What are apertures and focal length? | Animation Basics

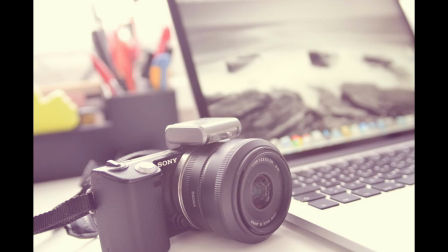Hello everyone, it's Jen from Ultinkerer Studio In this tutorial, we will be learning about a camera's aperture and focal length So let's get on with the tutorial
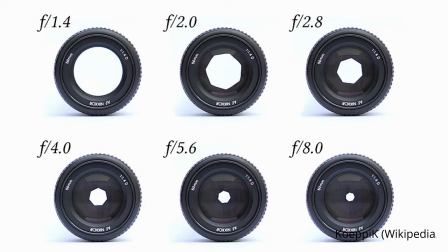An aperture is a hole or opening through which light travels The aperture stop limits the amount of light that can reach an image or film plane
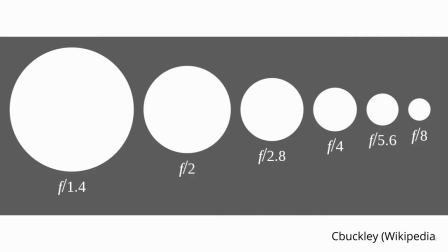The aperture stop is referred to as the f-stop The size of the stop can affect the depth of field
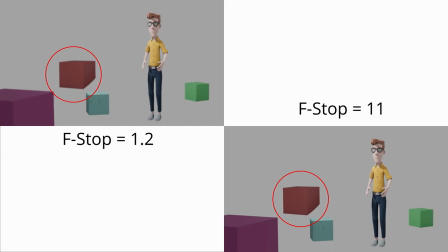with smaller stops allowing for a longer depth of field and thus more distant objects will be in focus The stop also limits the effects
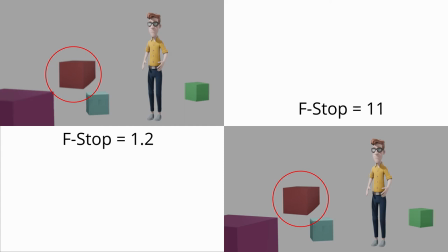of optical aberrations with larger stops producing more distortion
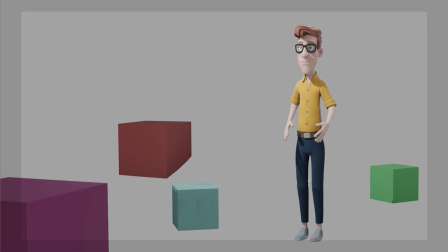The stop also determines whether the image will have a vignette or a reduction of brightness toward the edge of an image, with larger stops causing more intense vignettes The focal length is a
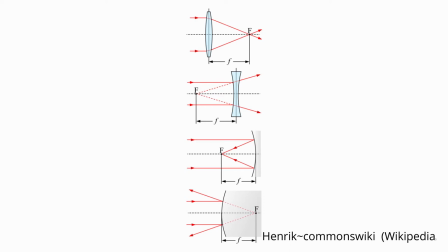measure of how strongly the camera converges or diverges light and determines the magnification of the image projected onto the image plane A positive focal length converges light whereas a negative focal length diverges light
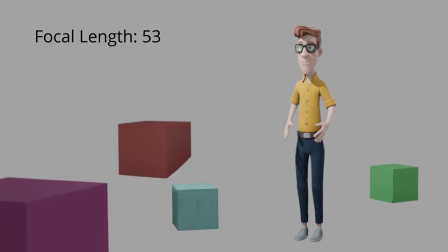Longer focal lengths lead to a higher magnification and a narrower angle of view
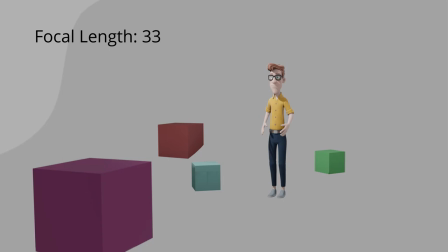Shorter focal lengths lead to a lower magnification and a wider angle of view
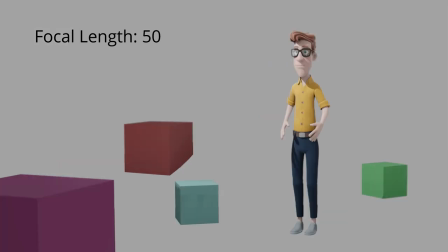Focal lengths are usually specified in millimeters Normal or standard lenses produce a field of view that appears natural to an observer – generally 50-100 mm This is the standard focal length used by animators
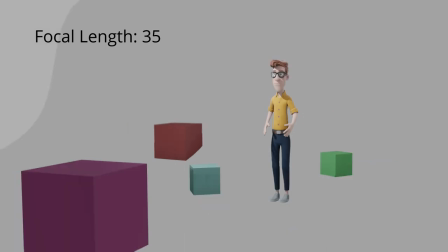Wide-angle lenses have focal lengths smaller than a normal lens with an angle of view between 64-84 degrees This type of lens gives the animation an exaggerated look and is
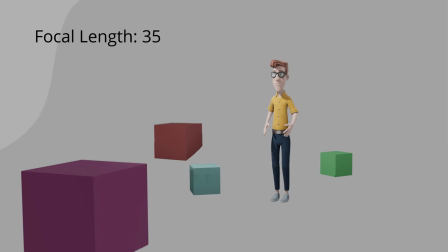used when you need to see the background but the character or object needs to be closely
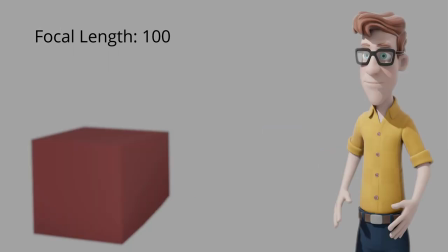focused Long focus lenses use a focal length that makes distant objects appear magnified – generally 85-600mm This type of lens is used to provide detail to a smaller part of a larger animation shot The fisheye
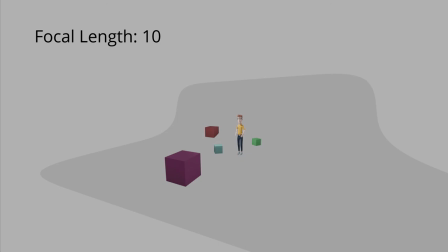lens provides a very exaggerated wide-angle lens view – usually 6-16mm These types of lenses are used in very close scenes where a wide-angle lens cannot capture the entire scene Zoom lenses
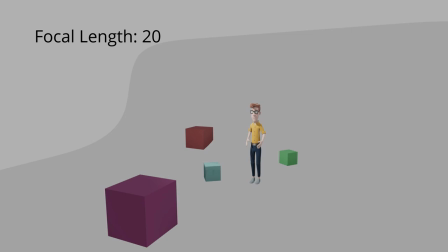are used to move in and out of an animated shot while the scene continues to play Generally 18-35mm or 70-300mm These type of lenses can also be used to change whether the background or the foreground is in focus
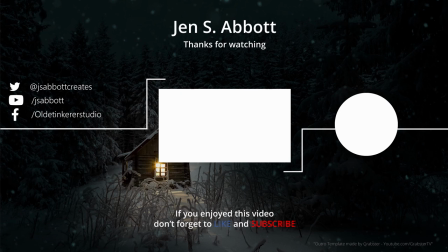If you have a request for a tutorial or a question about Blender, feel free to leave a comment If you are interested in learning more about 3D art and animation, don't forget to subscribe and turn on the notification bell Have a good day!